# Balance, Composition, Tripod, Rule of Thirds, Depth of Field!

Hello and welcome to our video. We will be covering five things today. Balance, composition, tripod, rural thirds, and depth of field. Balance is carefully placing the objects in your shot to prevent your shot from looking awkward. Oh,
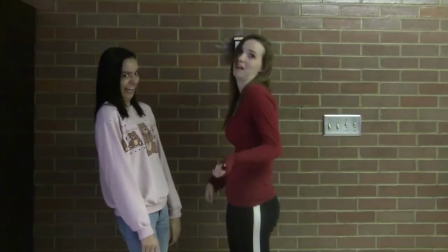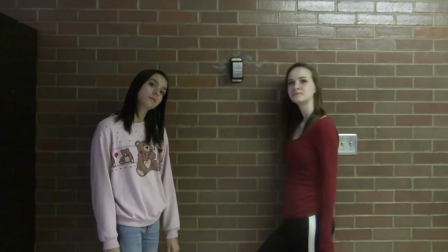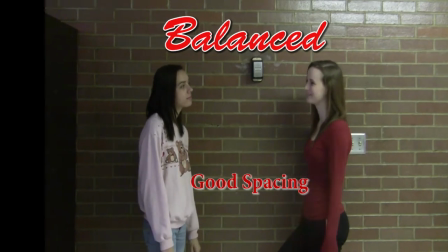wait! Composition is how you choose the viewer to view your shot.
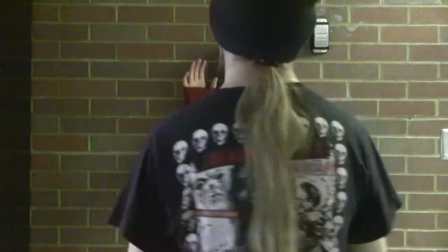53s
Here, one subject blocks the other, not clearly showing what was intended.
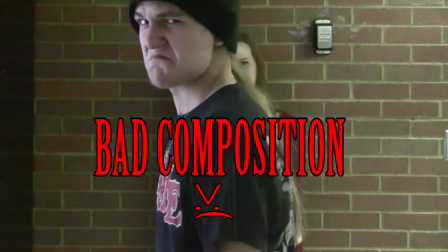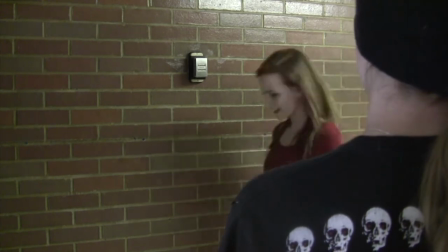62s
Here, you can clearly see the subject, enter the shot, and complete her motion without being obstructed.
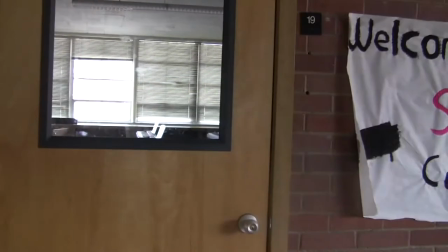71s I don't know. Did you just record them? No. She's like, yes, I'm judging them. She is recording right now, you know? Now I am, but I wasn't before.
A tripod is a three-legged camera holder.
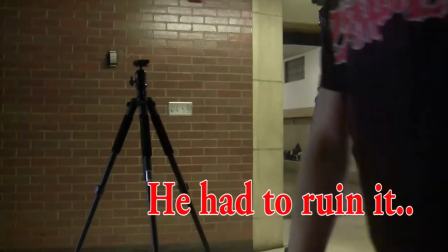85s Hello, tall tripods. Hi, short tripod. Yeah, it is.
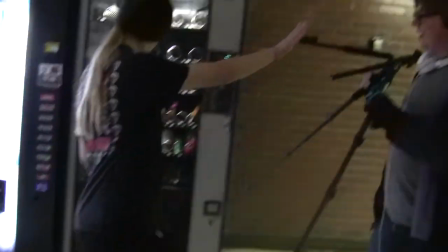90s You're welcome, Randy. Oh, oh.
The rule of thirds is where you divide the image of the screen into thirds, obviously, horizontally and vertically, and then you align all your subjects and the image is along the slides
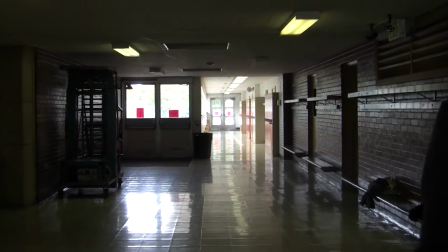107s
what do we want to do is rules it's not what can we do we can do lots of things okay what
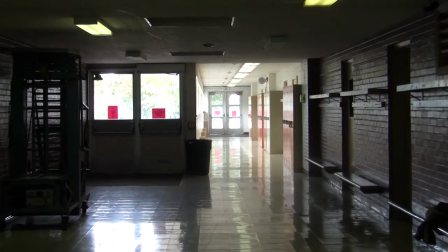113s
we want to do is rule of thirds
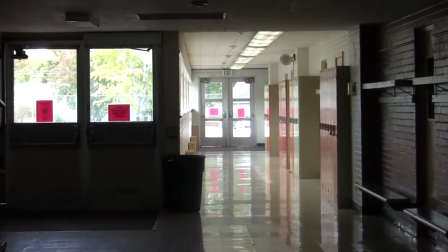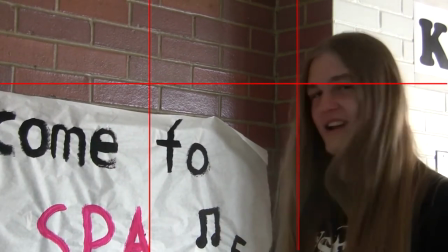122s
nothing guys here here here and here this is rule of thirds Are you really recording?
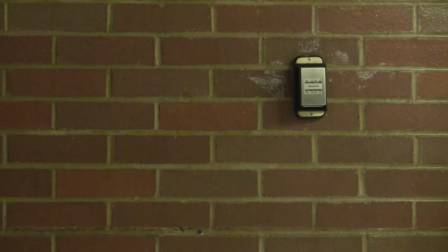130s Ben shut up! Shut up! I don't know.
Death that field is the area in front of your camera where everything is in focus.
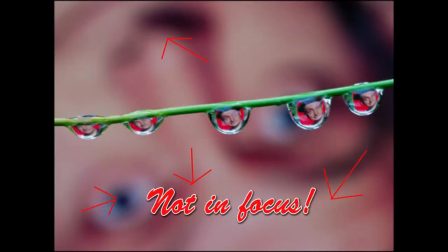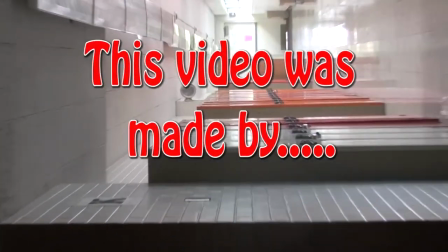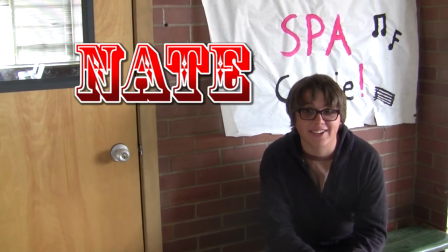154s Action. Did you actually hit record? Yes I did. Okay.
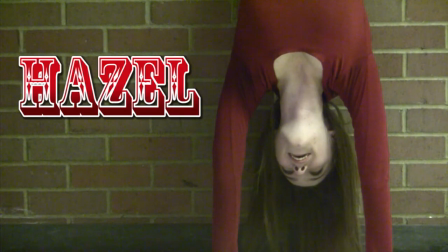161s Rule third. Go. How you choose the beer to...
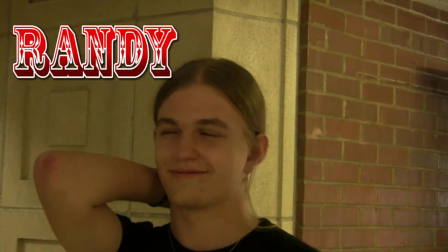169s God! So who wants to talk about the first thing? All I have to say is we're going to be talking about these things.
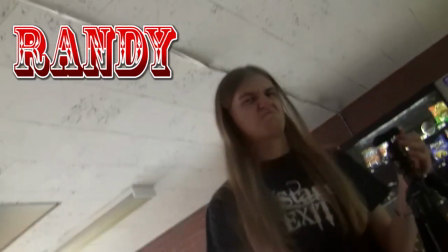178s That's lame. I'm gonna try to fix it though.
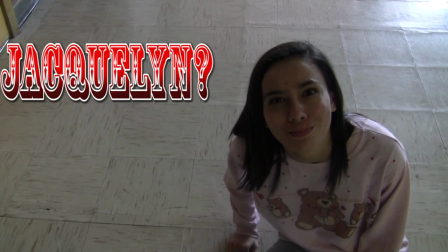185s You talking in your shot?
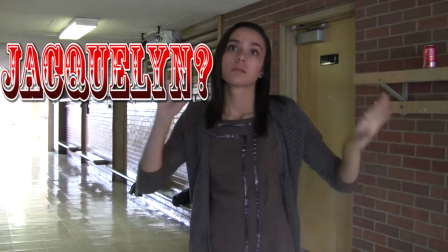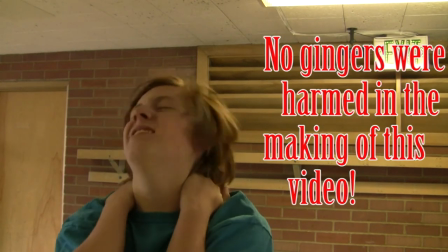193s I don't know. I have to like...